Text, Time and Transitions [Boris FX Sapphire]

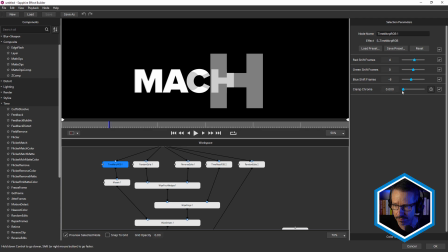(4:09)
That's because I've got clamp chroma set to 0. The default setting for this is 1. So you can see this Time Warp RGB
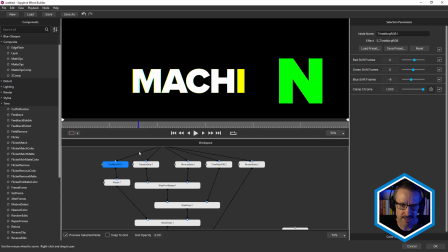(4:21)
splits up the channels like this, or separates the channels, but I wanted it in black and white, so I just brought that down to 0. So that's the first text animation. Next is using random edits.
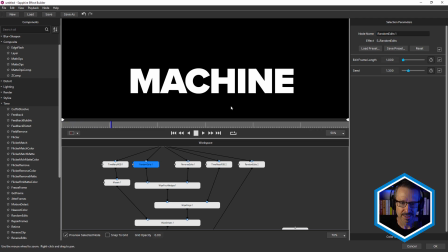(4:33)
This works really well with this animation. Check this out. So it really gives that sort of jumpy, sort of flickery look to the text, which I really like. Very simple effect, just edit frame length and seed.
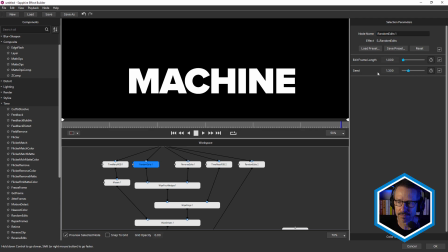(4:46)
So I've left this at the default settings, but probably played around with the seed just until I got something that I thought looked good. Really nice. No keyframing, just instant animation. The next is reverse edits.
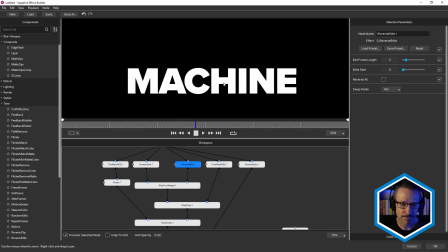(5:01)
So this is going to reverse it. You can see how it starts in, then it flies out, and then it actually, the Z position is in the opposite direction. So that's really interesting as well. Another Time Warp RGB, slightly different settings, still with a clamp chroma of 0.
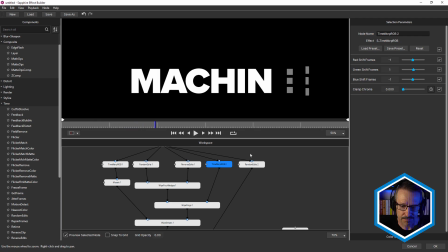(5:20)
Just a little bit different there, and random edits too.
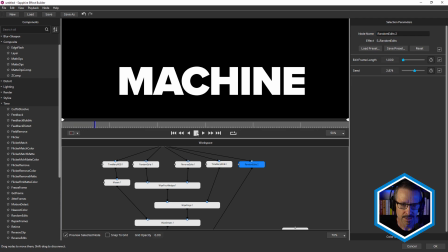(5:24)
So a second random edits, giving it another slightly different look. You can see edit frame length is the same, but seed is different, giving it a real jerky effect.
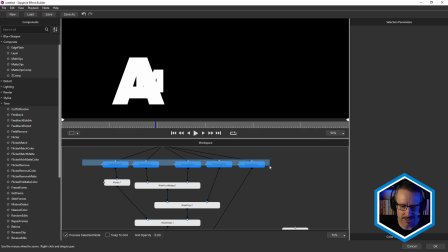(5:37)
So that's all of the time effects. You can see they're all plugged into the source. And just a word of warning, time effects do have to be plugged directly into the source.
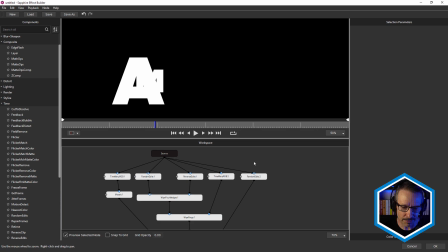(5:48)
So if you get an error message, that's why.
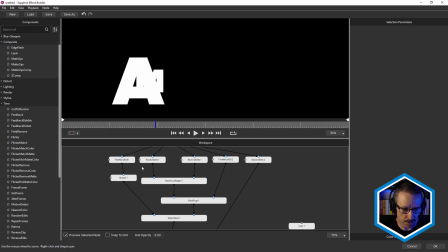(5:52)
Now, what we'll do is we'll start from the left again and work our way down.
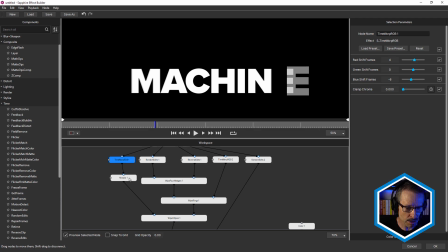(5:58)
So under Time Warp RGB1, I have the mosaic effect. You can see how this gives it that blocky look. And this is definitely inspired by the Kraftwerk t-shirt that I saw. They have a red t-shirt with each of the four band members
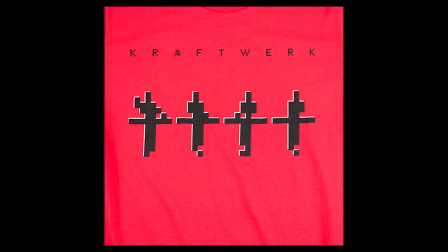(6:15)
in like really low res 8-bit and really blocky look.
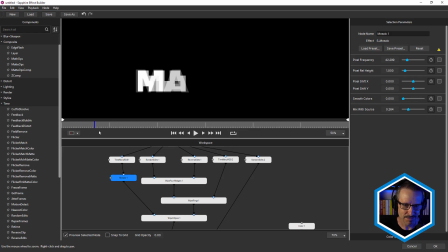(6:20)
And definitely inspired me to use mosaic for this.
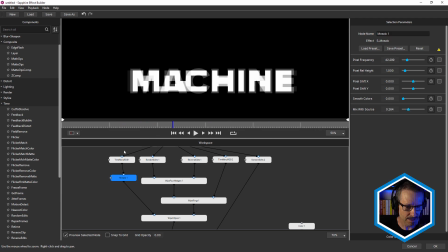(6:27)
So Time Warp RGB plus mosaic. And you can see that's piped into the foreground of wipe stripes, but we'll come to that later.
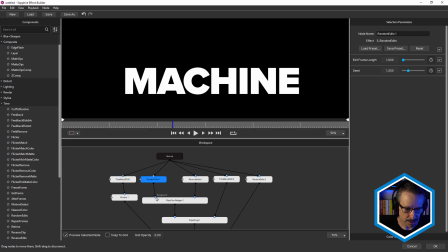(6:38)
Now random edits is piped into the foreground of the wipe four wedges transition. So remember, there's random edits and there's our reverse edit. So by combining those with wipe four wedges, the wipe four wedges transition, we get this.
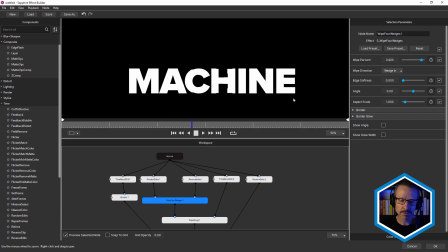(6:59)
So when I was starting to create this look, this is the sort of first, I guess, look that I created that I thought, this is starting to look interesting. Just by combining two of the time effects together.
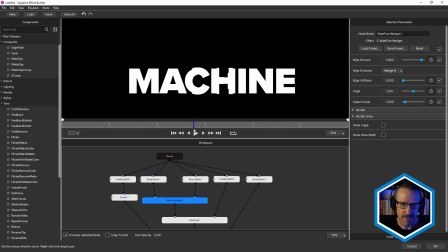(7:13)
You can see that wipe four wedges is really interesting because it gives us this cross look,
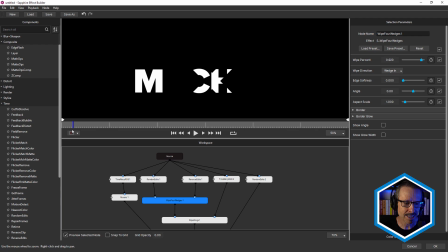(7:22)
which I really like. And as you can see, if the text wasn't moving, then you wouldn't really see anything happening.
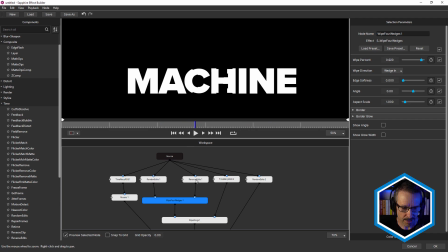(7:31)
So that's random edits and reverse edits into wipe four wedges.
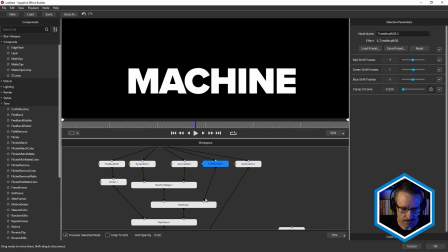(7:37)
Now we have the Time Warp RGB2, and that's piped into the background of wipe rings. So another transition. So then we've got these three in the foreground and this one in the background.
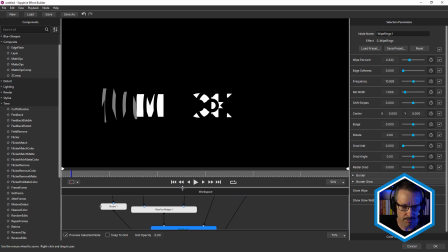(7:50)
So if we click on wipe rings, check this out. Give myself a bit of space here. So now we've added a second transition.
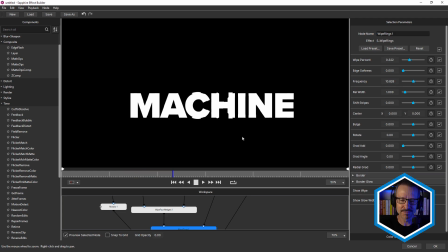(8:00)
And that reverse edits is interesting because you can see the rings much more easily when the text is flying in the opposite direction.
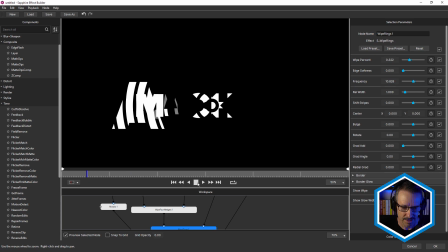(8:09)
So we get this kind of look. So when I added this, I thought, now we're really starting to get somewhere.